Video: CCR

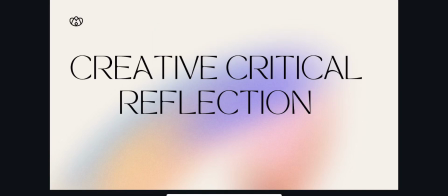[0:00]
this is my PowerPoint for creative and critical reflection.
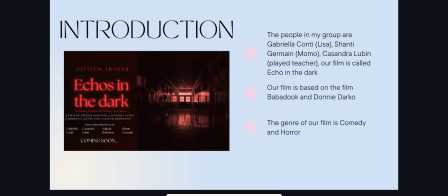[0:04]
So, for introduction, it's just a poster and it just gives some basic information about the film. So, in the poster, you can see that it's like a hallway and that like it's red in the hallway, and you can also see red words, which technically gives off a scary vibe.
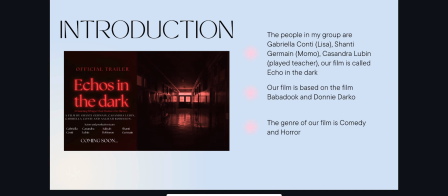[0:24]
And the people in my group for the film is Gabriella Cunty, who played Lisa, Shanti Germain, who played Momo, Cassandra Lubin, who played the teacher, and me, who played Jane.
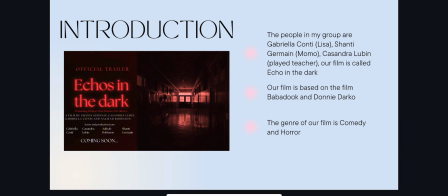[0:38]
Our film is called Echo in the Dark. Our film is based on The Babadook and Donnie Darko. The genre of our film is comedy and horror.
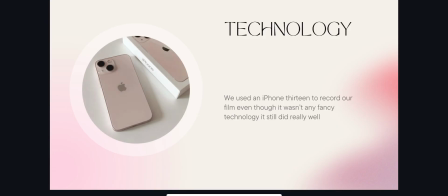[0:48]
And our next slide is just the technology that we use, which is the iPhone 13 to record our film. And even though it wasn't fancy, it still did an excellent job. And our other slide is an example of a convention.
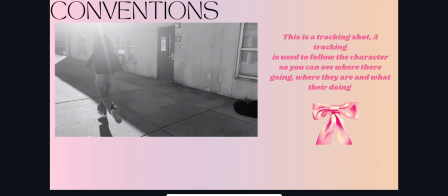[1:02]
And this is a tracking shot. And basically, a tracking shot is just to follow the character so you can see where they're going, where they are, and what they're doing. And in this example, you could see Shanti, who played Momo, and Gabriella, who played Lisa.
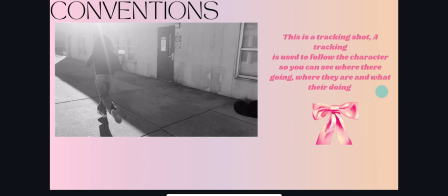[1:19]
And the cameraman or woman is running with them. So, like following them, which is what a tracking shot is. The other side is also an example of a convention.
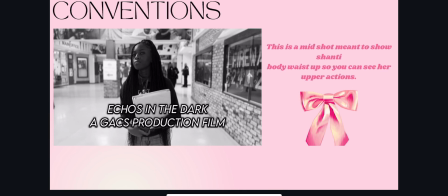[1:34]
And this one is a mid shot, which shows Shanti, who played Momo. It shows her body, like her body from waist up. And this is technically just to show the
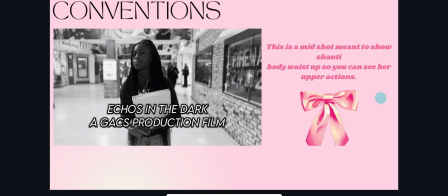[1:49]
characters' upper body actions, like what they're doing, and like their surroundings kind of in the background a little bit. And this one is blurred out, so you can't really see like what's going on. So you're really focusing on their face and their actions.
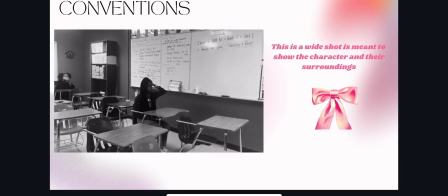[2:03]
So this slide is the last example of a convention.
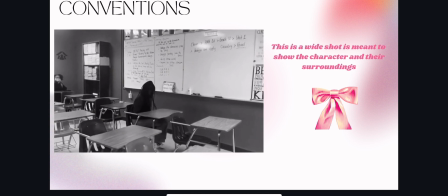[2:07]
And in this slide, you could see an example of a wide shot, which is meant to show the character and their surrounding. So in this, you could see Shanti sitting down, who played Momo, and Gabriella in the background, who played Lisa.
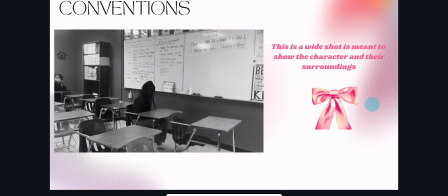[2:21]
And as you could tell, you could see them in a classroom, and you could get a clear view of both them and the classroom.
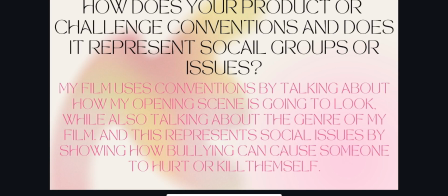[2:29]
Okay, in this slide, this is where the questions start. And the first question is, how does your product use or challenge conventions, and how does it represent social groups or issues? And my answer to this was,
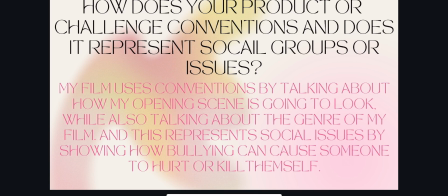[2:45]
my film uses conventions by talking about how my opening scene is going to look, while also talking about the genre of my film. And this represents social issues by showing how bullying can cause someone to hurt or kill themselves. Basically, what that means is that
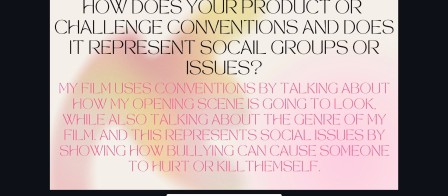[3:03]
in this day of life, a lot of teens are struggling with depression or bullying, and because they're being bullied, they have this idea that instead of talking to someone, they should just kill themselves, or maybe they have talked to someone, but that person chooses to not take them seriously.
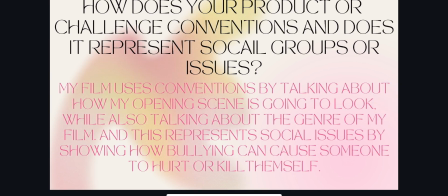[3:24]
And because that person doesn't take them seriously, this will make them think that, oh, no one else cares, so I should just continue what I'm doing, like cutting myself and maybe in my life.
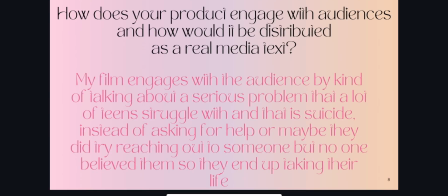[3:36]
In this slide, it's also a question, and this one says, how does your product engage with the audience, and how would it be distributed as a related text? So my answer to this was, my film engaged with the audience by kind of talking about a serious problem,
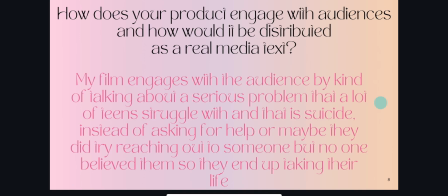[3:54]
and that problem is suicide, which a lot of teens struggle with.